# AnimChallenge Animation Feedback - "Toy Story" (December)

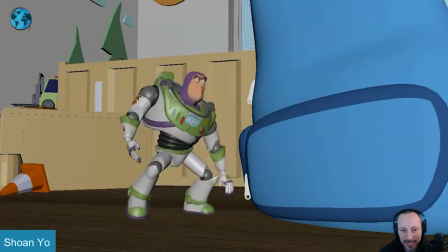2329s
Again, I like the usage of space, the complexity of it.
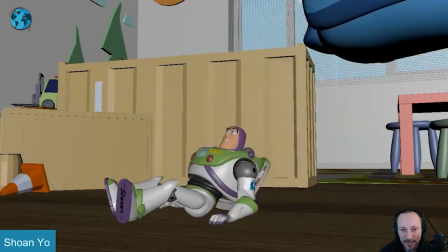2333s
playing with the the uh toy and then not toy factors a lot of cool elements brought into this
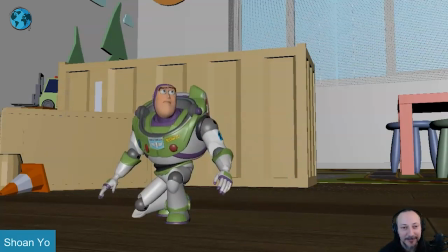2339s
into a cool shot so that's that thanks this one has audio let's put this in full
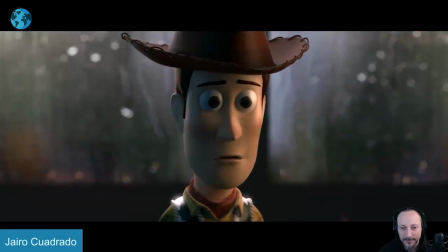2346s even though there's no reason to hope and all my logic said that i would never see this place
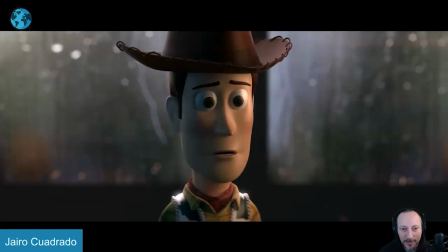2357s
it's very nice i'm not sure that's cast away or not but i like that choice of audio i like the the plate here and it works well with the mood
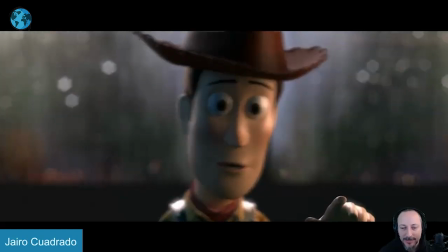2364s
even though and the audio as well it's all really nicely done and because of that i'm gonna be extra picky there's not much
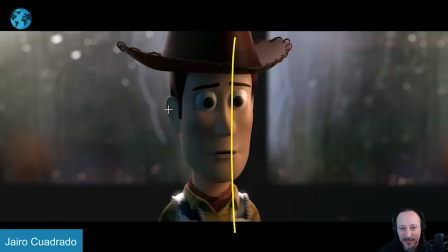2371s
to say in terms of animation to me generally he is very centered and i would bring him a bit more to the left so it's a bit more
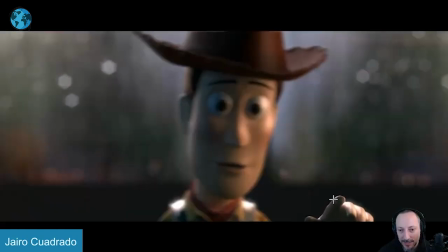2379s
in the thirds also because at the end when we have that eye that eye that finger come out our eye is here and then cut
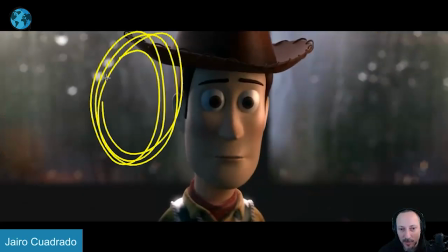2387s
to whoa we're way over there i think if we can bring the character a bit more into the thirds and it's a lot of empty space but maybe around here ish and then you
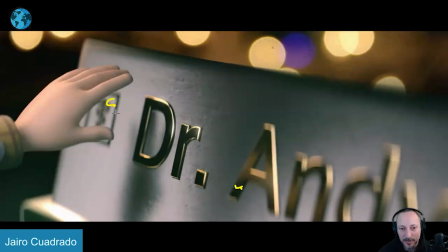2396s
have the hand here it's less of a jump from here to here it could also be kind of covering now you want you want to see the doctor but you can maybe bring that hand a bit more so just again the visual jump is not as huge and speaking of
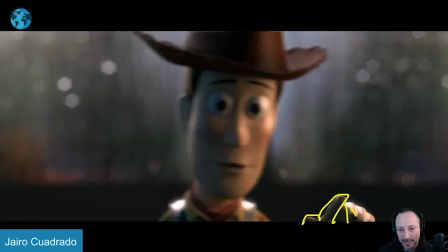2413s
of that moment watch out very picky but you are in a uh kind of index out pose and then not really here
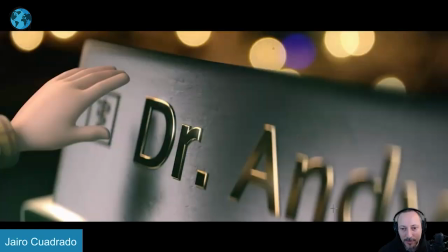2421s
i would just kind of push that to really make that consistent you might argue from that angle that's what it is the same thing it doesn't really matter that's just visually what would fit not what 3d why is it really that so i just kind of tweak that just because i'm super picky
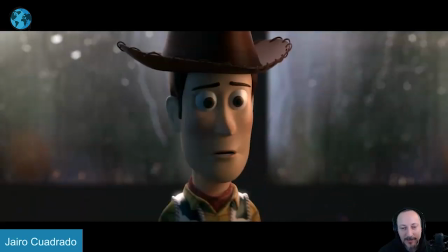2437s
and then and now it's again with the structures the way they're built with shoulders no shoulders but the thing is that i would push this area a bit more to me and also because you have all that nice lighting i would have a bigger kick so we can see maybe a reflection there's
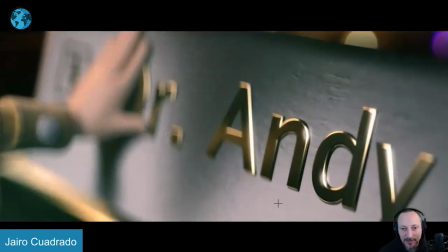2456s
definitely look at this here there's reflection through there there's
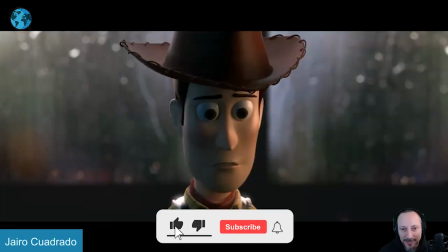2461s
something highlighted there there are lots of lights there that i would cheat and i'm kind of missing seeing a bit more of those eyes it's a bit in the dark there but
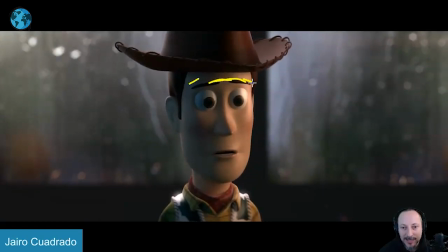2471s
i like that going up with the eyebrows slightly open here even
though even
and i think i would to me personally i would the even i would start a couple frames or earlier seconds more like even
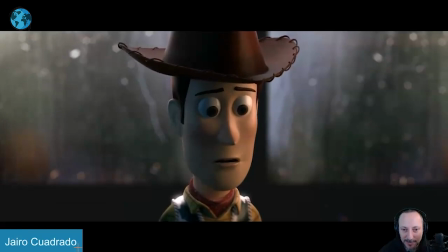2487s
like he's getting he's thinking about it then he wants to say right now the lip sync kind of starts right when the audio starts even though there's no reason to help but it's nice and subtle it doesn't overtake the shot even though there's no reason to help there's really nice head accent in there even
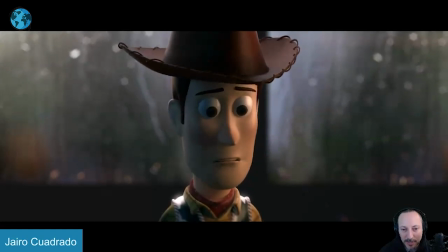2502s
though there's no reason to help the animation i don't have that much to say to me it's just pushing you see the breathing you see that especially when you scrub here you can see the in and out but then and
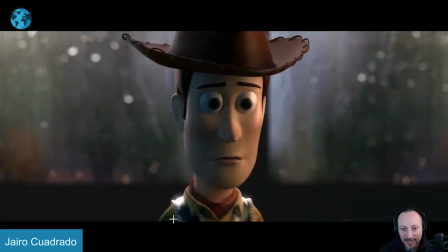2516s
all my logic that there's something in here where i would just push that a bit more just maybe a bit of a chest rotation or shoulders i know it's you know the way they're built it's not like it's it's in human form it's still toys and with with the fabric and everything but and all my logic said that but i would just give that a bit
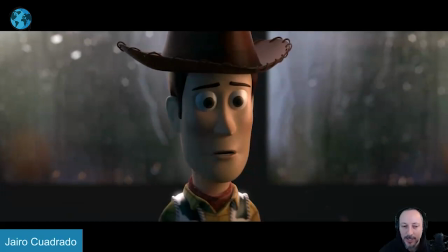2533s
more because it's all in here even if it's something that we is not super seeing but more feeling kind of like how you have the breathing and
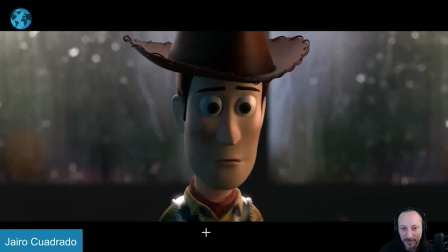2540s
in and out no reason to help and all my logic said that and i know he has those eyes but there's something in here might probably not work
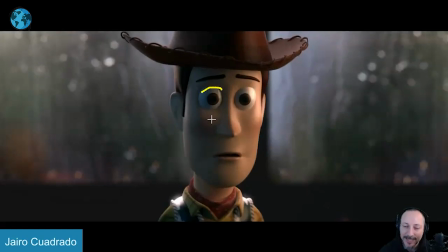2553s
having a little a little bit the lid so then you can open them i don't know probably not like it looks it looks very very woody like and all my life there's just something in there as he has that that thought and opens up
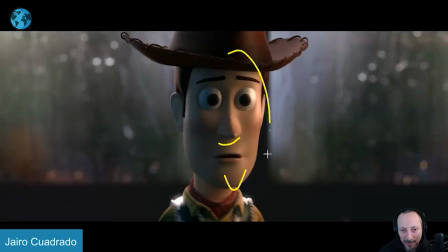2568s
here and all my life there's just something that's very subjective where i feel like i want i want something a bit more bit of a change in the in the posture just the body language just a bit more